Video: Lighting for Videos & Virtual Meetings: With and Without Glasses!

All right, advisors, let's talk about lighting. And what do you do if you've got glasses? So in this video, we are going to be looking at 3 kinds of lights. The first is the best light, and thankfully it is also the least expensive. But not everyone has access to this, depending on your office configuration.
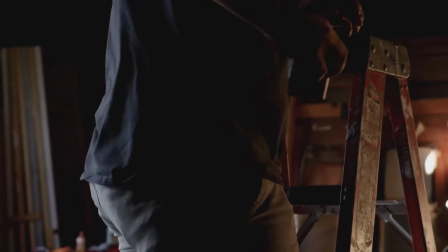0:20 The second will look at more portable lights, smaller lights that you can take with you, that are inexpensive, can easily be moved around. And then third, we'll be looking at bigger, usually more expensive studio quality lights. Let's dive in. So this is starting with my favorite light, which is natural sunlight coming in indirectly, right? It's not like it's sunrise or sunset coming straight through the window. It's that nice, soft, diffuse light, and it's free. So if you've got a window around you, it should always be behind the camera, just providing that really nice light. So like 90% of my videos or more that I do are only using the light from the 2 big windows that I've thankfully got here in my office.
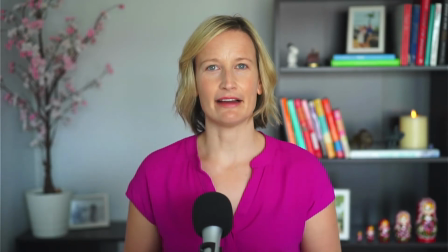1:07 So this is what that looks like. The only light that I have right now is that natural sunlight coming in.
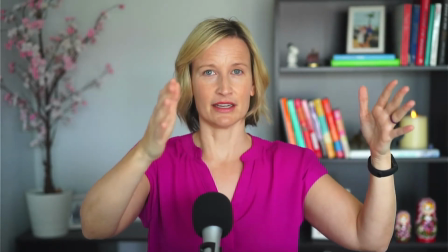1:13 And actually the 2 windows that I have are off to the side a little bit. So rather than me angling so that the light is coming directly at me,
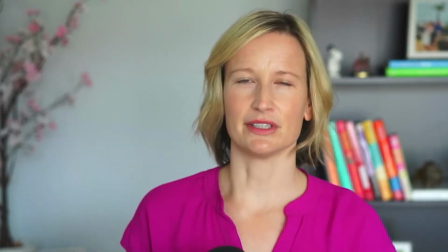1:21 that can sometimes wash out your features a little bit, and we want to be able to see some shadow.
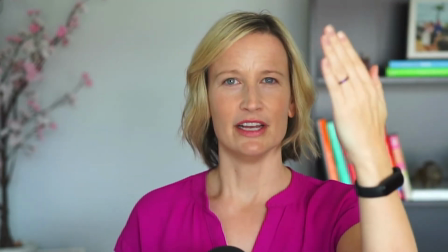1:27 So you can see there's just a tiny bit of shadow coming in, which provides a little bit of depth.
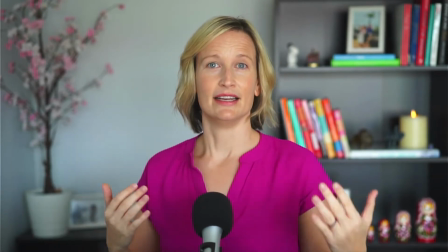1:33 So you'll see this side is a little bit darker, but that's okay. It provides depth, and we want that, which we'll be looking at as we look at the other lighting options.
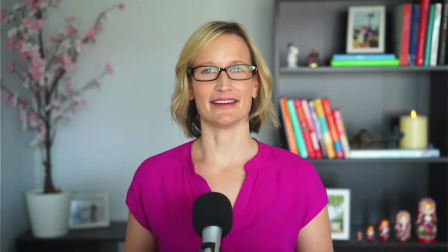1:42 Okay, so how does that work with glasses on? Because I've got 2 big windows right there. Well, you can see it depends on where my head is tilted.
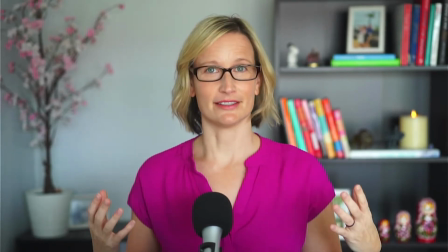1:50 So if it's up a little bit, you'll be able to see that reflection from the windows. If it's tilted down ever so slightly, and I'm actually standing up now, so I'm up pretty high.
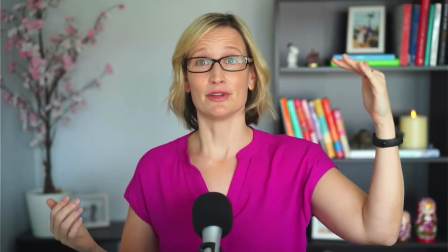1:59 I'm a solid 2/3 of the way up the windows.
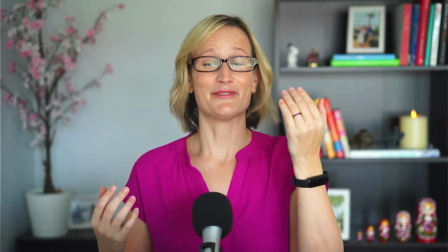2:02 So for a lot of people, it's fine, and that's actually not the worst thing, to see a little bit of that nature outside.
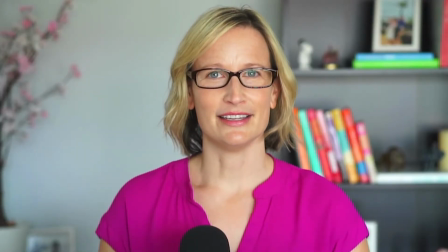2:09 I'm still looking right at eye level into the camera here with my head tilted just slightly down,
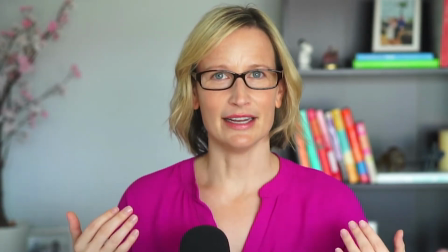2:14 and you'll see that the natural light comes nicely through the glasses.
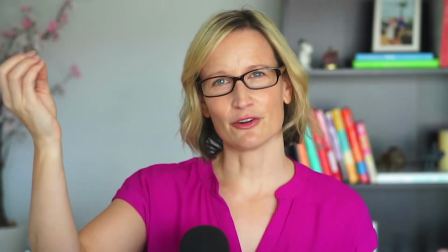2:19 Sometimes one of the challenges with glasses and lighting is that it can create that shadow from the frame and have your eyes be darker,
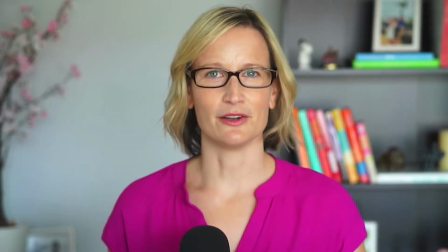2:26 but you can see with nice window lights, it comes through nice and clear. So if you don't have windows in your space, or it's the time of year where it's really dark,
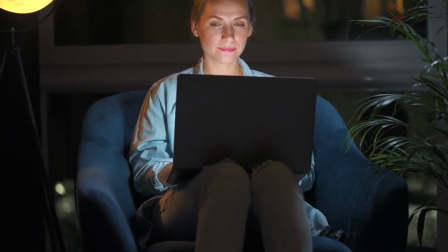2:35 or you find yourself doing meetings or videos at night, you're going to need some kind of fill light. So one of the things I want to point out first is that we want to try to not only illuminate our face,
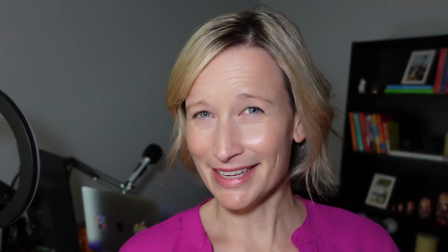2:46 but have the background lit as well, because this look can be a little bit strange. It might not be the feel that you're going for. So what is the light that I have right now?
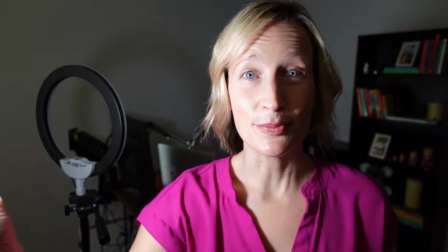2:56 This is actually a super tiny little cube light.
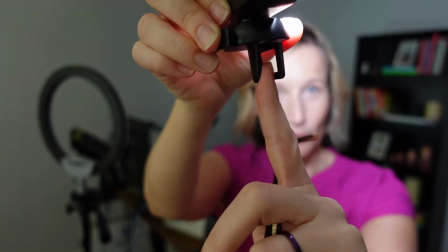3:01 So you can see it can actually just clip right onto your laptop screen.
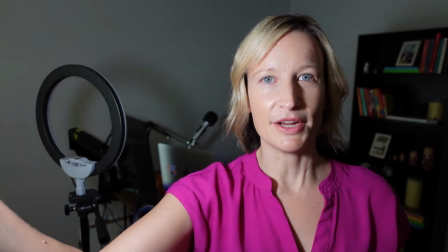3:05 So here I have it. Generally you want your lighting to be off to the side a little bit, again, to provide just a little bit of depth.
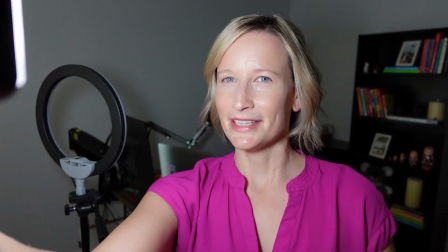3:12 Not too far, we don't want to look like this. And if it's in the front, remember, it just washes you out a little bit, which to be fair, some people like,
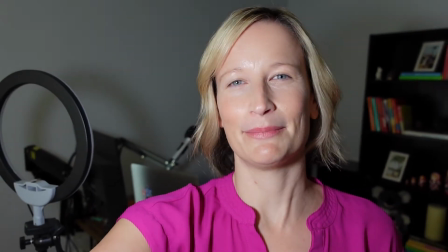3:21 but just having a little bit of that depth, a little bit of those shadows off to the side works nicely. So if you have something like this, set it just off to the side, like put it on the edge of your monitor.
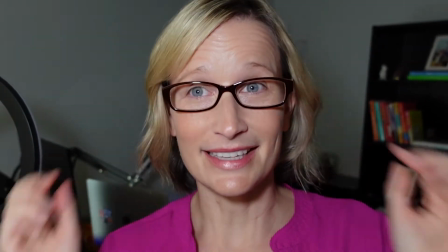3:31 Of course, how does this work with glasses? Let's see. It actually works great.
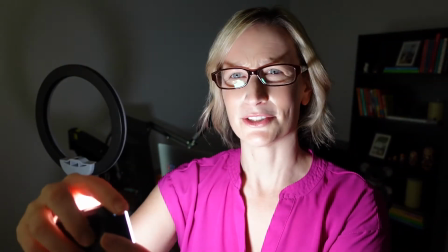3:37 And one of the reasons for that is that this is really diffuse. So I'm gonna turn this down because it's really, really bright, but this is actually really diffuse light,
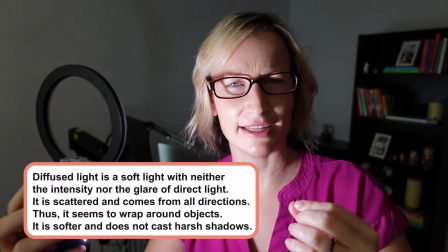3:46 meaning it's not that really harsh light that we'll actually look at in a second with some other stuff.
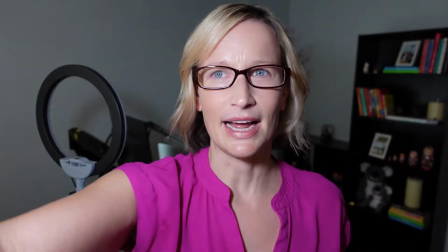3:51 But that's one key to lighting with glasses, is diffuse light.
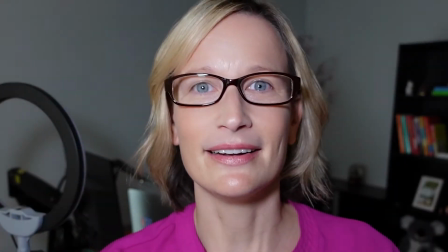3:56 You can still see it. If I go up, you can see it, but again, pretty nice light here for glasses. Of course, we know ring lights are super, super popular.